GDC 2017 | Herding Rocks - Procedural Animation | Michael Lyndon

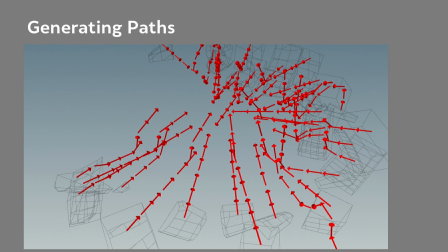(4:09)
I did this by looping through each rock and creating a curve that would start at its current position and end at its final destination. Then I would distort that curve with a race op to go around any other rocks that might be obstacles. You can see that more clearly in some of the paths on the far right, where they move up and over other rocks.
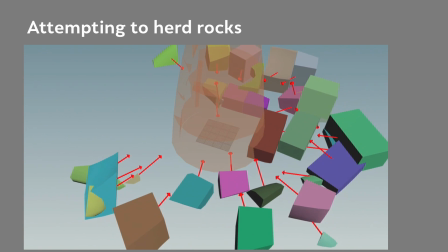(4:27)
It wasn't a bad attempt because it allowed me to have a rigid body simulation where pieces bump into each other,
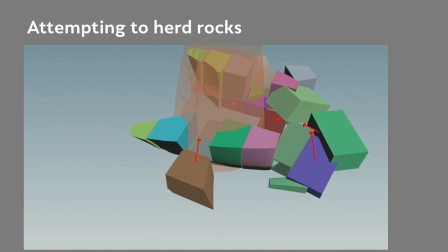(4:33)
but at the same time they would adjust their direction to their final goal according to the other rocks around them.
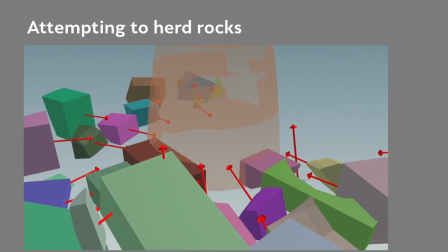(4:39)
Unfortunately, some pieces would never get to where they needed to be, unless I started adding more complexity to the logic of the system.
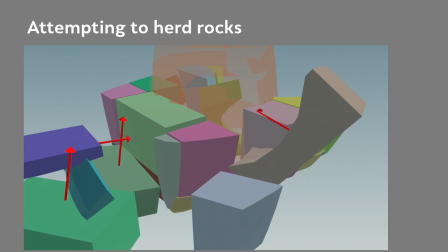(4:46)
The one thing that did seem to work nicely was this idea of them snapping into place at the end.
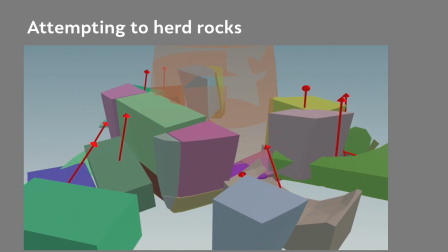(4:51)
You can think of it like a tractor beam that would grab hold of a rock when it was near enough to its final destination and snap it into position and correct for the orientation.
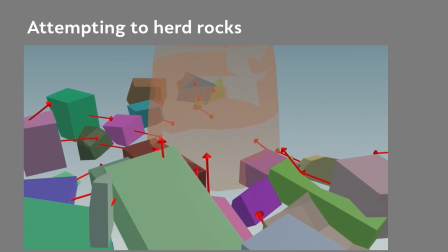(5:00)
So there was something there, but it wasn't a complete solution. So we had to look for other ways to achieve a similar look.
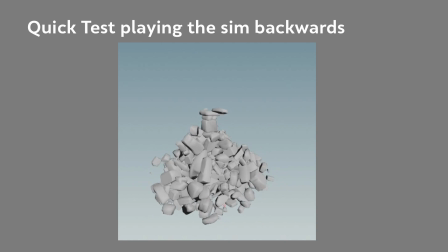(5:06)
The next thing that we tried is a traditional simulation of the rocks falling down and then playing that in reverse. And Stu had mentioned this in one of our initial conversations as to how we might tackle this problem. But I got caught up in the romance of a complex solution to a tricky problem. So I did a very quick test, and this is what I got out of it.
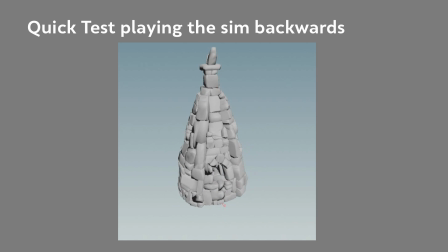(5:23)
I set a max speed and rotation to counter the gravity of the simulation, so that when I played it back, it wasn't as noticeable that this was being reversed. And as a first attempt, it showed potential, but we needed to break it up into stages and add that layer of control that would allow us to direct the path of the rocks a bit better.
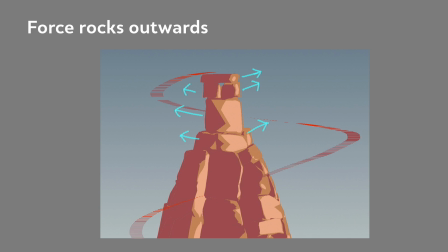(5:40)
I would take this section, and playing the simulation of the pieces being affected by gravity, I would need to force the pieces outwards so they could tumble down the side. And then as soon as they started falling, I would then want to add a force to push them back towards the surface, because otherwise they would bump and bounce away from the monument.
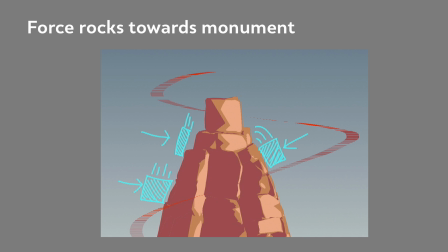(5:58)
And remember, I want to play this in reverse so that it appears as if the rocks are crawling up the side rather than flying up to their final position.
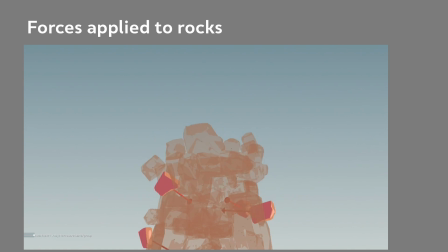(6:06)
And I think I was heading in the right direction. You can see here that I'm giving them a force which pushes them outwards, and as soon as they pass a certain threshold, then it starts giving it a force toward the surface to kind of just help them along. So we've still got all the traditional rigid body simulation stuff happening.
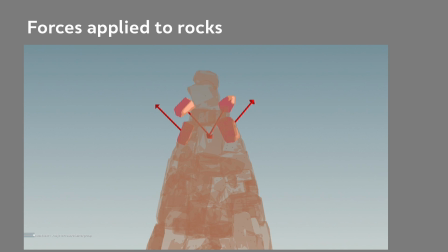(6:23)
There's still gravity taking effect on it, but I'm adding to that with some logic that adds a force to keep the rocks close to the surface.
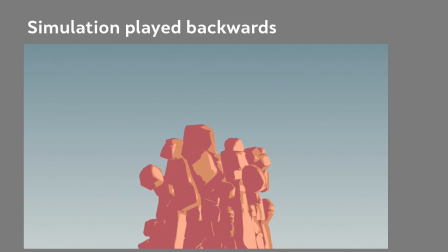(6:30)
This is what it looked like when we reversed the animation. We were a lot happier with it. We were getting the sense that the rocks were crawling up the side of the monument, but the one thing that we weren't too happy with was the movement into the final position. It was a little too floaty, and sometimes the rocks were too far away from the surface.
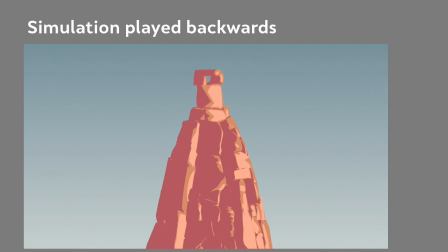(6:46)
I needed to have more control over where they were, and at the same time, I wanted them to snap into their final position. And because I was playing this backwards, it was tricky to have it reverse snap. So we thought maybe what we should just do at this point is actually just hand animate it.
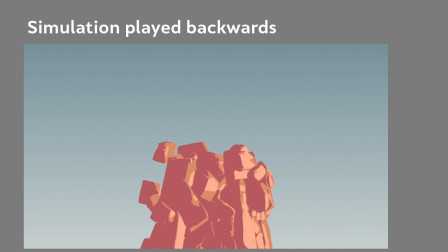(7:00)
Because we were pretty close to what we wanted, maybe we just needed to bake out the curves and manually adjust their position and timing. Stu had also pointed out that even though this looked pretty cool, we'd moved away from the style of the rest of the game. So back to the drawing board one more time to find something that would work.
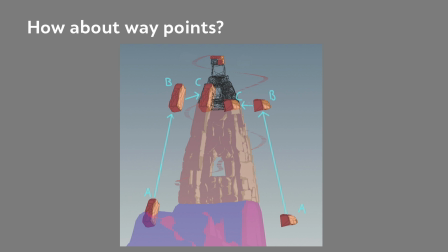(7:17)
We had this idea of, instead of having the pieces slide up the surface, what if they floated up to roughly where they needed to be and then snapped into position? So it was almost like they would have waypoints, and that's how I imagined this when I set this up. The rock would start in position A, it would then move to position B, and when it got there,
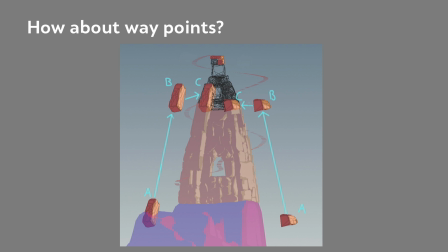(7:36)
it would then move to position C. So a much simpler setup that would allow me to have a lot more control over it and match more closely with other aspects of the game.
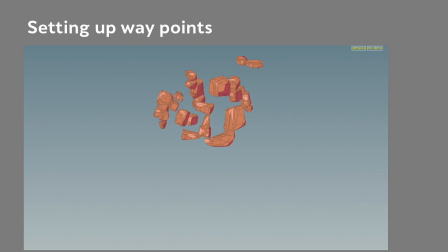(7:44)
Setting up the waypoints was pretty easy. I would spread the objects out, duplicate them, move them down, spread them out, and when I merged that with the original positions, we would have the 3 points essentially. So start position, second position, and end position.
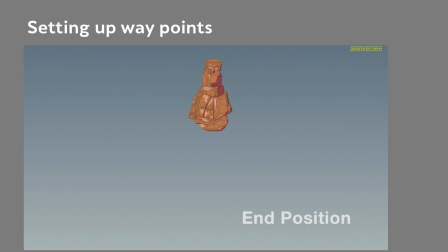(8:00)
Just like keyframes describing an animation, each point knew where it needed to be in the process.
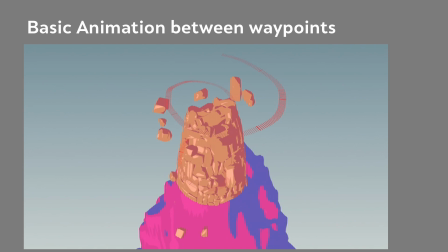(8:05)
This was the first look, and the great thing was it was completely procedural in that I had written some simple expressions that moved each piece almost as if it was in a particle simulation. I'll get to that code a bit later.
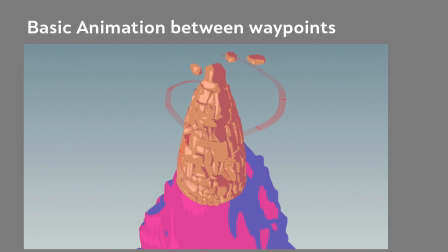(8:16)
For each rock, start moving at a specified frame towards waypoint B, and then move to point C. And it was really quick for me to change the timing, how quickly they hit their keyframes, when they started based on a couple of values.
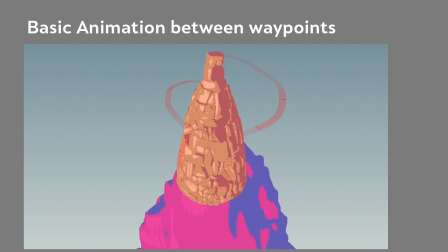(8:30)
Instead of having to deal with the multiple animation curves in a curve editor, we removed the effects of a rigid body simulation, but now it was more about getting the feel right, which was more important than physically correct interactions. So this wasn't too bad, but the one thing that Stu pointed out was that everything was a little too even in the timing of the rocks.
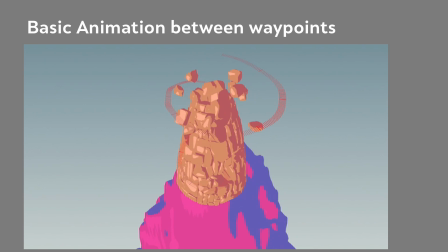(8:47)
There was an even cadence to when the rocks would hit their final position, and he wanted some grouping of the rocks so that there was more variety in the visuals as well as the timing.
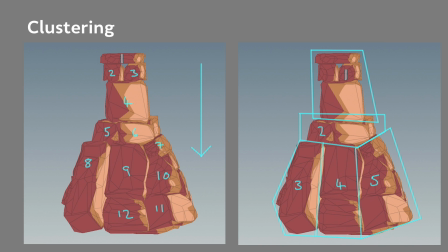(8:56)
And the reason that it looked like that is because on the left you can see that's the way I set it up. The start frame for each piece was basically from top down. So the piece at the top would start rising up first, and then subsequent lower rocks would start rising up.
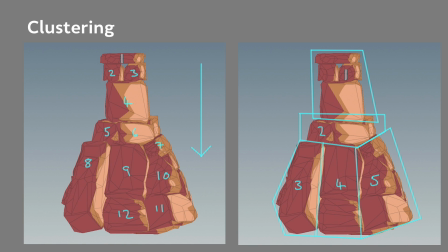(9:09)
And what I wanted was something more like what we see on the right, which is to cluster 3 or 4 pieces together to all start roughly at the same time, so that when they did rise up,
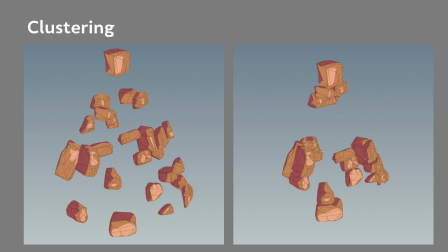(9:18)
we saw these distinct groupings of the rocks. So I grouped the rocks together with their neighbors using a second set of points as reference. Each rock would inherit a number from the reference points that put the rocks into the different groups. The image on the left is the height down method, and the image on the right is using clustering.
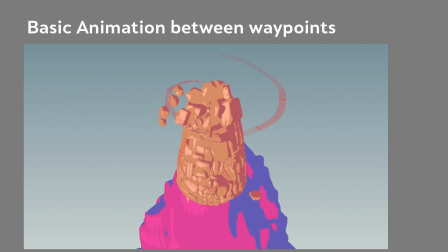(9:35)
And this is the result. The rocks rise up in groups, creating a more interesting look. I now had a basic animation, kind of like my blocking phase, and I could start layering some more interesting animation and timing on top of this base layer. The first thing that I wanted to do was some easing. This is a classic animation technique of playing with the curves, even though I don't have any curves,
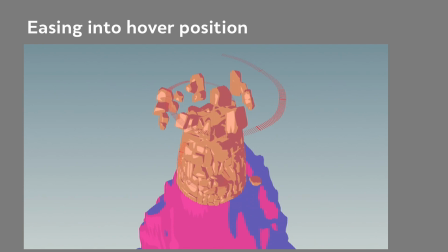(9:55)
so that each rock eases into their waypoints. It feels more polished, and the great thing was I could do this procedurally. I checked how far the object was from its waypoint, and as it got closer I would slow it down until eventually it would come to a stop. So I'm decreasing the speed a little more each frame until it reaches that waypoint.
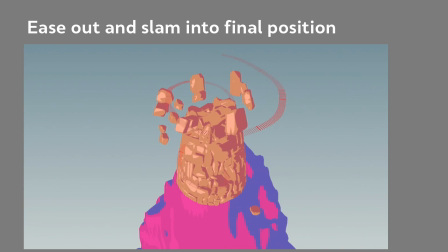(10:12)
I did the same thing getting into the final position to get that snap. I already had the animation from position B to position C. What I wanted to do was essentially ramp that. So taking the existing animation, I can use a power curve with a lerp to modify how each rock animates from floating to slamming into the final position.
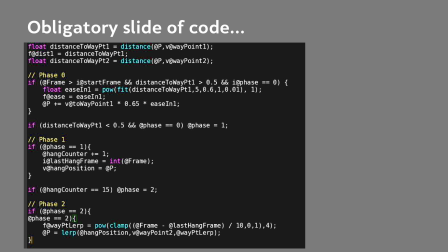(10:31)
So just to give you an idea of what the code for that looks like, here's your obligatory slide of code. It's broken into 3 parts. Phase 0 deals with moving the rocks up to waypoint B. Phase 1 starts a counter that remembers how long the rock has been floating for, and once it reaches the limit I've set, in this case 15 frames,
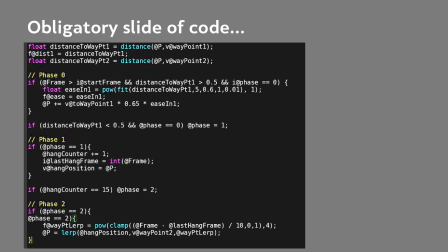(10:49)
Phase 2 kicks in, where I lerp between the 2 positions with a power function to ease out and hit hard into that final position.
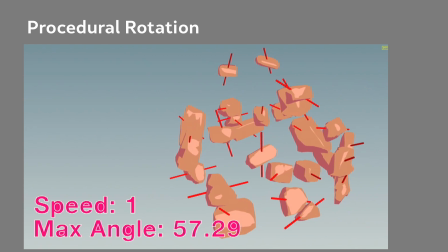(10:56)
Now that we've got the basic animation, I want to layer the other aspects of the animation on top of this, so what I did is I gave each rock a random axis, and then I rotated each one based on a sine wave. So it would rotate in one direction, and then back in the other direction,
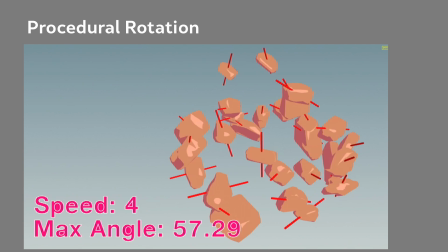(11:10)
and I could play with how fast they rotated and also how much each one rotated using a couple of parameters. I can also do the same thing for the position. I used a noise function to drive the position of the rocks based on time rather than their position in space.
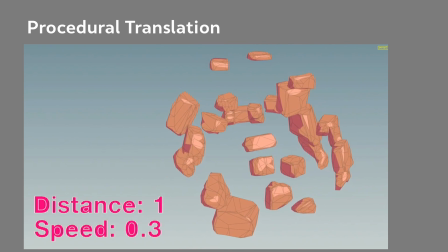(11:25)
This gave each rock a unique drift movement. I could change how far they moved, and I could change how quickly they moved by playing with a couple of inputs. I can then take this and layer it on top of the basic animation non-destructively.
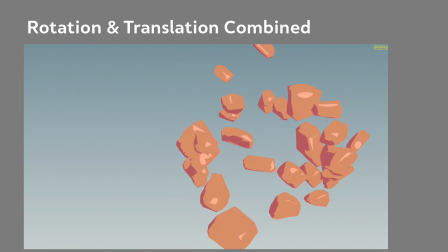(11:38)
When we have the two together, we have a nice soft drifting, rotating animation, which is going to add the second layer to the overall look.
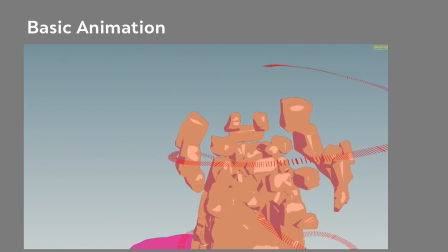(11:46)
So this is the basic animation, again, without any of the extra layered animation, just the easing into position. Here I've added the drift. This alone has added some nice variation to what was otherwise a pretty boring animation. And then I've also added the rotation.
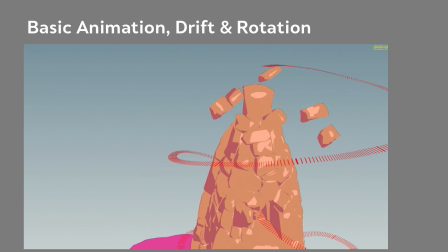(12:01)
So we've got the original animation, the drifting translation, and a little bit of rotation that combines to give a nice organic feel to the overall look. One other thing we needed to do was that we didn't want the rocks to intersect with the walkway or the player. So to avoid that, we created a force field around the walkway using metaballs and the magnet node, which pushes the rocks away when they get too close.
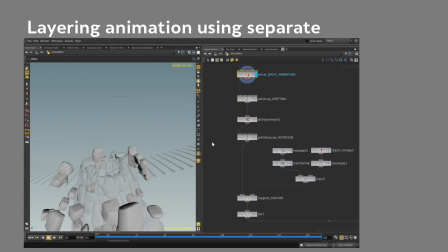(12:21)
Here you can see the nodes being used for the different portions of the animation.